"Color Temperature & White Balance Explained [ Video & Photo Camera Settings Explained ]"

Hey, what's up everybody? It's the Hyphenate here, and today we're going to talk about white balance and color temperature and how to make sure that you have the right settings in your camera. This will apply for both video and photo. Now, most modern cameras do a pretty decent job of auto white balance. However, when I'm in control of lighting, I never shoot with auto white balance, and I like to make sure that I set everything manually so that everything comes out as it should be.
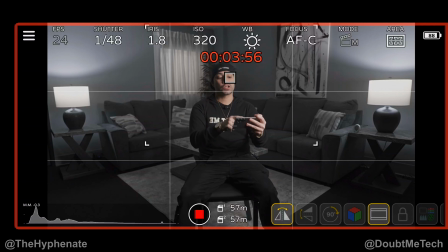[0:23]
Now in this video, I'll be cutting back and forth between the camera footage as well as a screen recording of what my camera sees so that you can see my settings. And we're going to change different lighting scenarios just to make sure that you fully grasp how to make sure we get it set properly. So again, we're focusing on white balance and color temperature. So here on the top middle, you can see WB, that's for white balance.
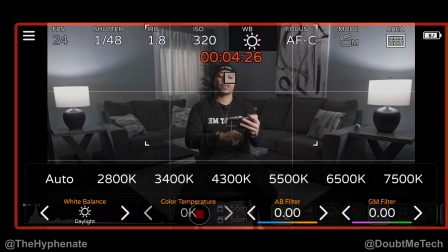[0:42]
And currently it's set to daylight, which is 5600 Kelvin. 5600 Kelvin is peak daylight.
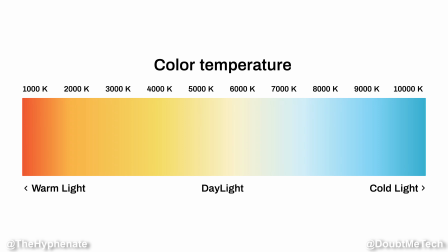[0:50]
Now, when it comes to the color that the sun puts out, different times of the day are different temperatures. Now that is measured in Kelvin. So the lower the Kelvin, the warmer it is. And the higher the Kelvin, the colder or cooler it is. If you really want to know the exact color temperature for different times of the day, you can look that up online. Now our cameras don't have color temperature as a setting. We have white balance. And the white balance has a value of Kelvin.
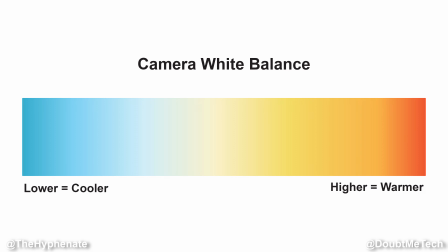[1:17]
The lower the Kelvin, the colder or cooler it is, and the higher the Kelvin, the warmer it is. So you have to match your camera's white balance to your light's color temperature if you want to find what's called the true white. And that's when the whites look white. So right now we are set to daylight, 5600 Kelvin.
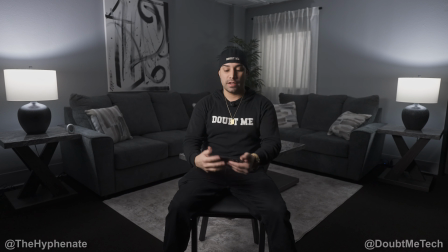[1:38]
This light, the backlights, the light through the window, all that is daylight. And you can see right here on my shirt where it says doubt me, that is white print. And it looks white because the camera's white balance is set to daylight or 5600 Kelvin.
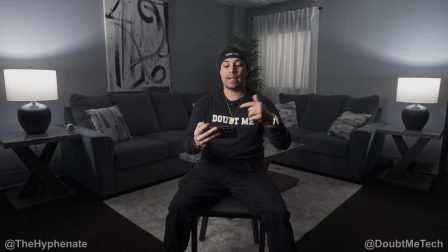[1:53]
So everything matches. So if we change all the lights to a warmer color temperature and then set our white balance on our camera to match that, it'll look the way it looks right now. Natural true white. So let's go ahead and change the backlights first, the lamps. We're gonna change that down to 3200 Kelvin, which is very warm.
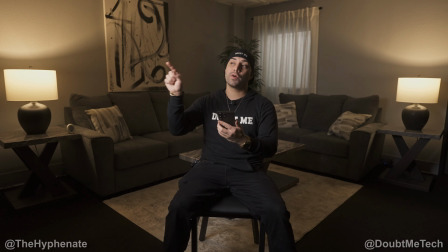[2:09]
So you can see here that the back got a lot warmer. And then now we're gonna go to this light and change this to 3200 Kelvin also. We're gonna change the window light now, 3200 Kelvin. Everything is looking really warm.
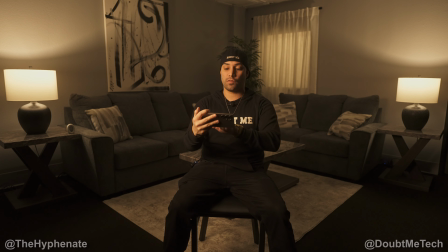[2:22]
The whites don't look white, and that's because we haven't changed the white balance on our camera. So we're gonna click on white balance and change that down to 3200 Kelvin.
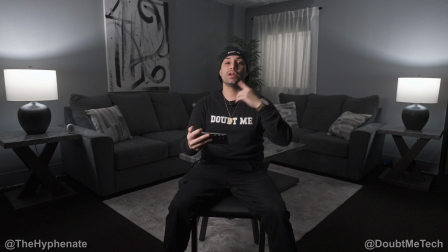[2:31]
So we're going from 5600 Kelvin, we're gonna go down to 3200 Kelvin on the white balance. And now, this looks exactly how it looked when we first started filming when everything was 5600 Kelvin. Now, if you wanna make things warmer or cooler in camera, and let's say your lights can't change the color temperature, and then we could just change the white balance on our camera to go lower for cooler or higher for warmer. All right, so now we're back to 5600 Kelvin on everything. Now, when it comes to having different lights at different color temperatures, the white balance that you choose on your camera might vary depending on what it is that you're trying to make your scene look like. So let's say, for example, here, we want the living room to be more nighttime, so we want the outside light from the window to come off as moonlight. We're gonna first go ahead and warm up the lights. So we're leaving the camera at 5600 Kelvin, and let's say we do 4300 on the main light, and then we do 4300 on the lamps.
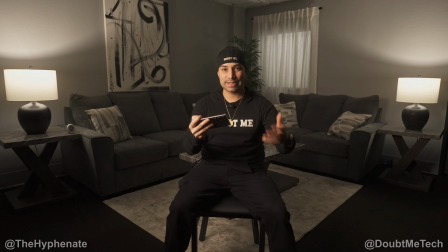[3:27]
Now it's looking a little bit more like a traditional house setting with older lamps that are traditionally warmer.
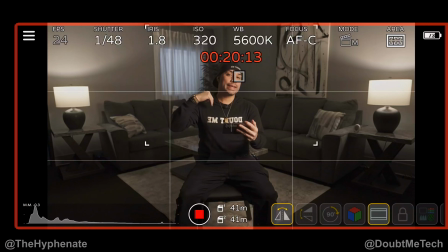[3:33]
The goal is to bring in that moonlight and make it look cooler, bringing that light's color temperature higher to 10,000 Kelvin.
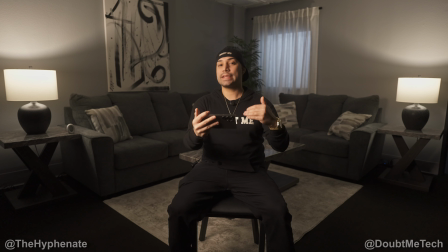[3:39]
Now this gives it a nighttime in the house type of vibe.
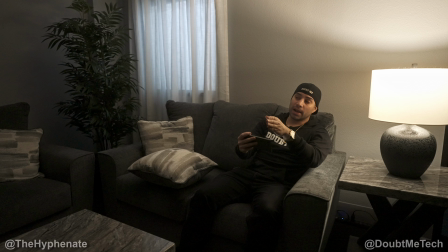[3:42]
And then just to give it a little bit more low-key setup or a movie setup, we ended up getting rid of the main light and the other lamp. We just have this one lamp here lighting me. We are set on the camera to 5600 Kelvin, and the lamp is set to 100% output power at 4000 Kelvin, so a little warmer, again, giving me this nighttime look.
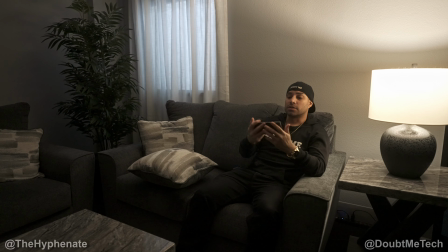[4:00]
The light through the window is 9000 Kelvin, so making it a little bit more blue, making it look more nighttime.